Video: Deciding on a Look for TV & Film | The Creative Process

Hi, my name is Michael Wiley and this is The Creative Process.
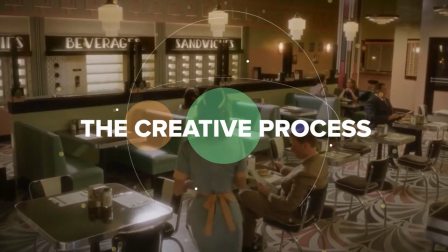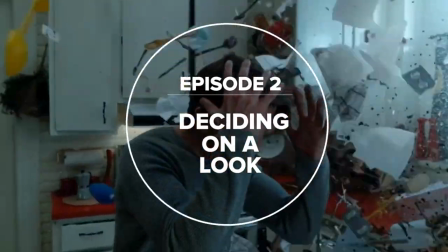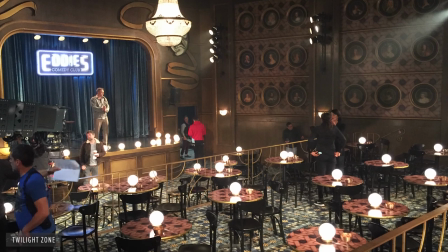(0:18)
Once we have the script and know what the parameters are, like where we're shooting, we talk about deciding on a look.
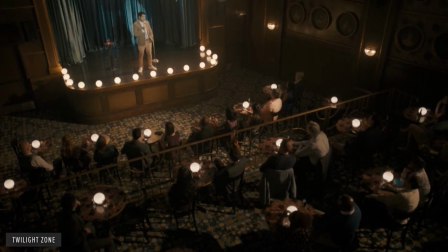(0:25)
What does this show look like? What does the world look like? Is this funny?
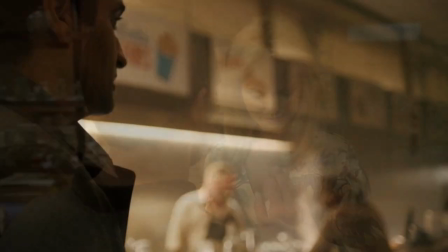(0:30)
Let's make it bright and happy. Is it dire and sad? Let's go dark and brooding.
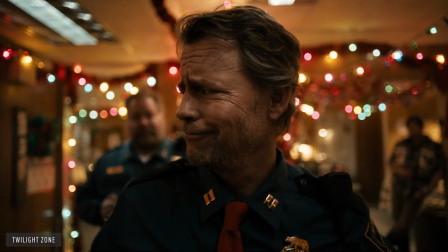(0:38)
do we want to trick you that everything's fine nostalgia deciding the look is important these days because there are so many shows and you
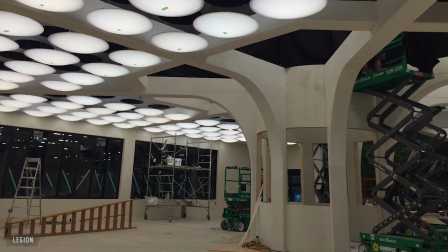(0:48)
can't just rely on really good acting or really good writing or a combination of both of
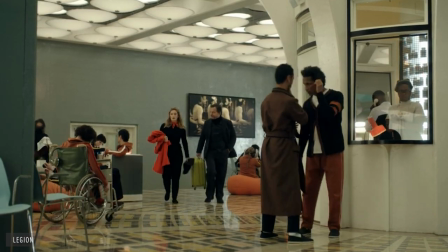(0:53)
them we need to set ourselves apart from other shows you have to
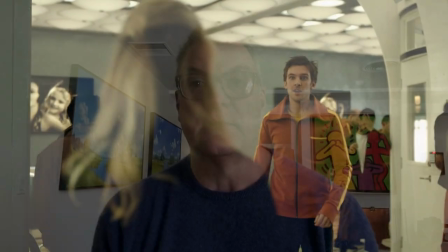(0:59)
rely on what the show looks like how great it looks and also how it's marketed
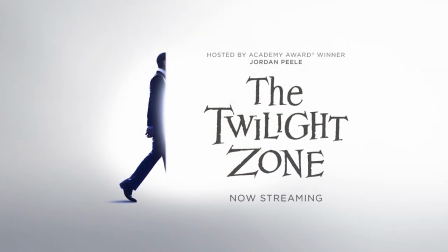(1:04)
and who gets to see it and who gets excited about it and how this buzz is made. A really good example of this is the Twilight Zone because we were making a new version of this really time-tested show.
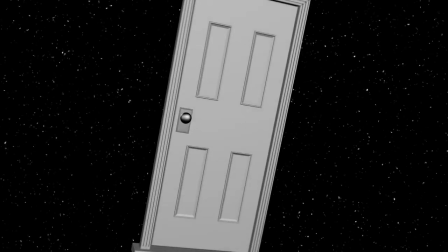(1:19)
You have to use the same music, you have to use the same intro, you have to have a similar feeling because it's part of the show. We needed to come up with an idea that would set the show apart most importantly,
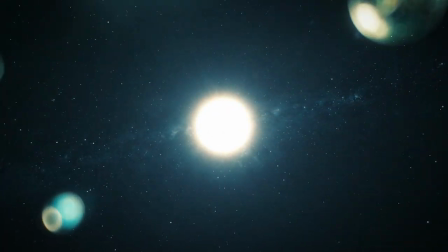(1:33)
but also because it's an anthology series, we wanted to make sure that all the episodes had a through line of design
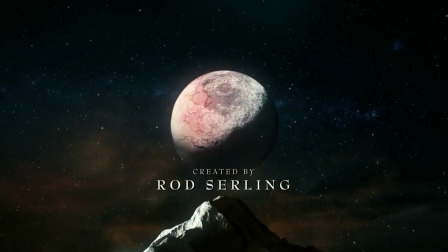(1:42)
and look and feeling so that you knew you're watching the same show from week to week.
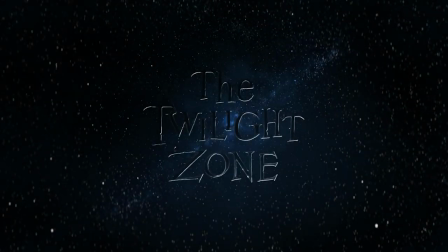(1:49)
In a lot of the episodes, you'll see circles.
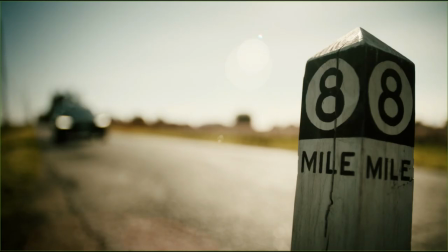(1:53)
When you start seeing circles in shots, it's sort of like when you enter the Twilight Zone.
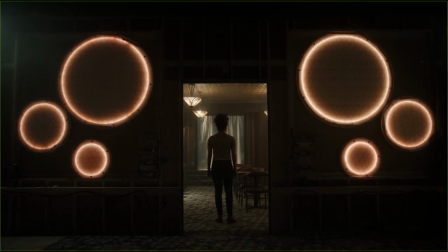(2:00)
It's a riff on that swirling thing at the beginning of the Twilight Zone. So we put these circles in to make you know that you're in the zone.
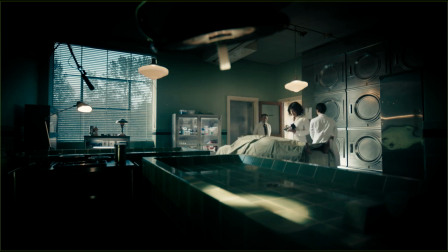(2:09)
And also it did another great thing, which made it feel like a theme for the show. Traditionally in the Twilight Zone, everything's fine and then something happens that's different or weird.
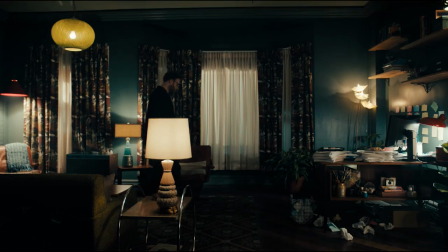(2:26)
So we came up with lots of concepts about is the Twilight Zone
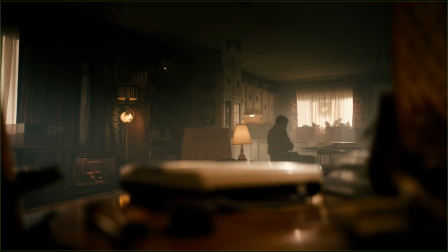(2:30)
an actual place? what we came up with was this parallel universe idea
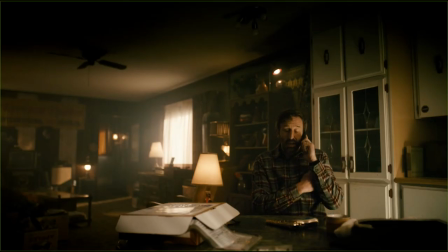(2:35)
where lots of different things that we understand as real occur
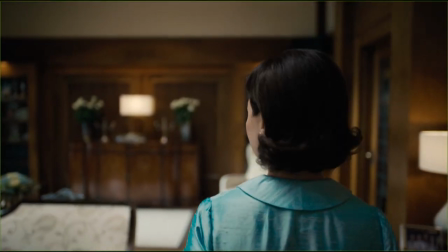(2:40)
in the same place so it's almost like timeless you don't know if you're in the 50s you
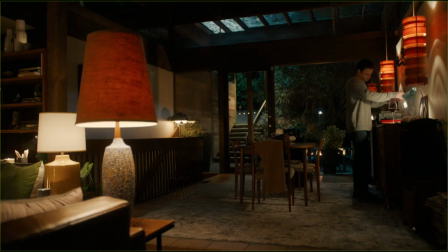(2:44)
don't know if you're in 2020 it's a real mash-up of styles and fits really really well into
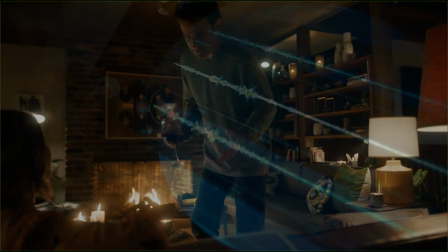(2:52)
my sort of eclectic toolbox there's a great episode where they're in a spacecraft flying to Mars.
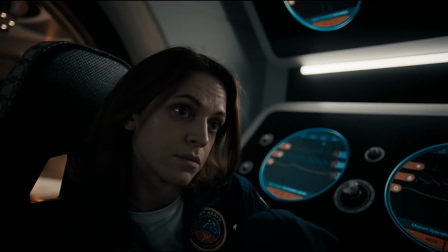(3:01)
Obviously, that's slightly futuristic, but then we added analog gauges to the spacecraft.
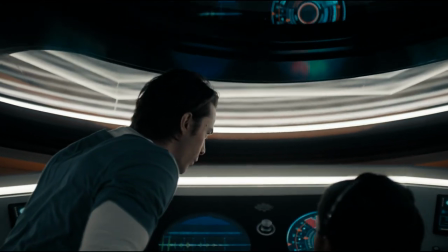(3:09)
We made things look like they could be old-fashioned to feel nostalgic.
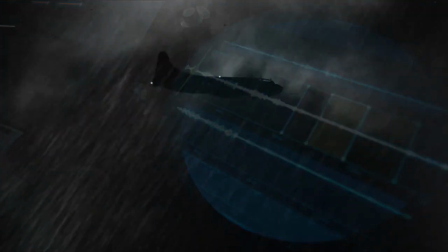(3:15)
What they did in the mid-50s and 60s with that show is a version of the same thing that we're doing.
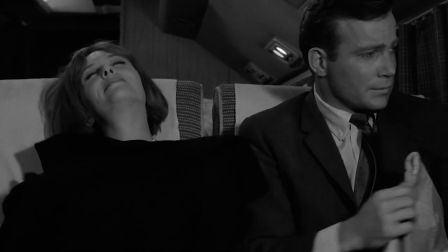(3:22)
You know, the very famous William Shatner on the airplane with the guy in the wing episode.
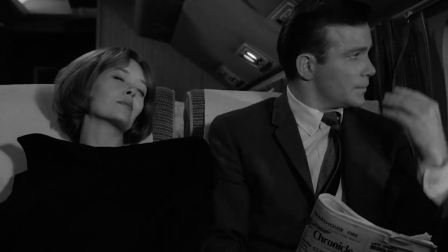(3:28)
you'll see if you watch it really closely that that airplane never existed in real life.
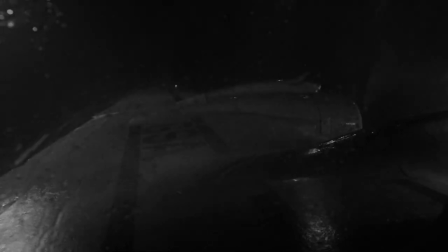(3:34)
They didn't build planes that had curtains and rec room paneling.
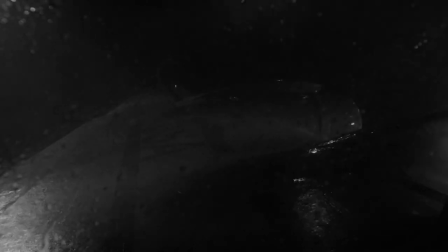(3:39)
So the old-fashioned Twilight Zone manipulated people on television just as much as we did.
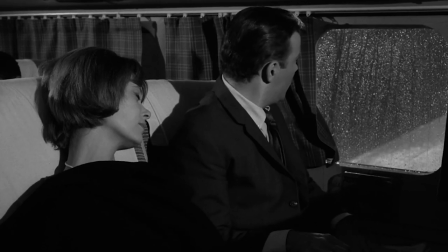(3:46)
They wanted William Shatner to feel safe, so they gave him this very safe environment that we all recognize as a safe environment.
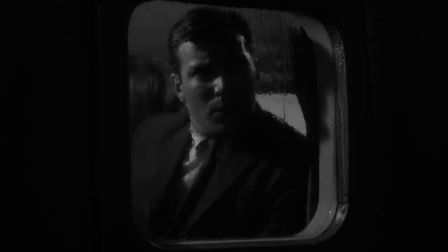(3:54)
So the tricks haven't changed that much at all.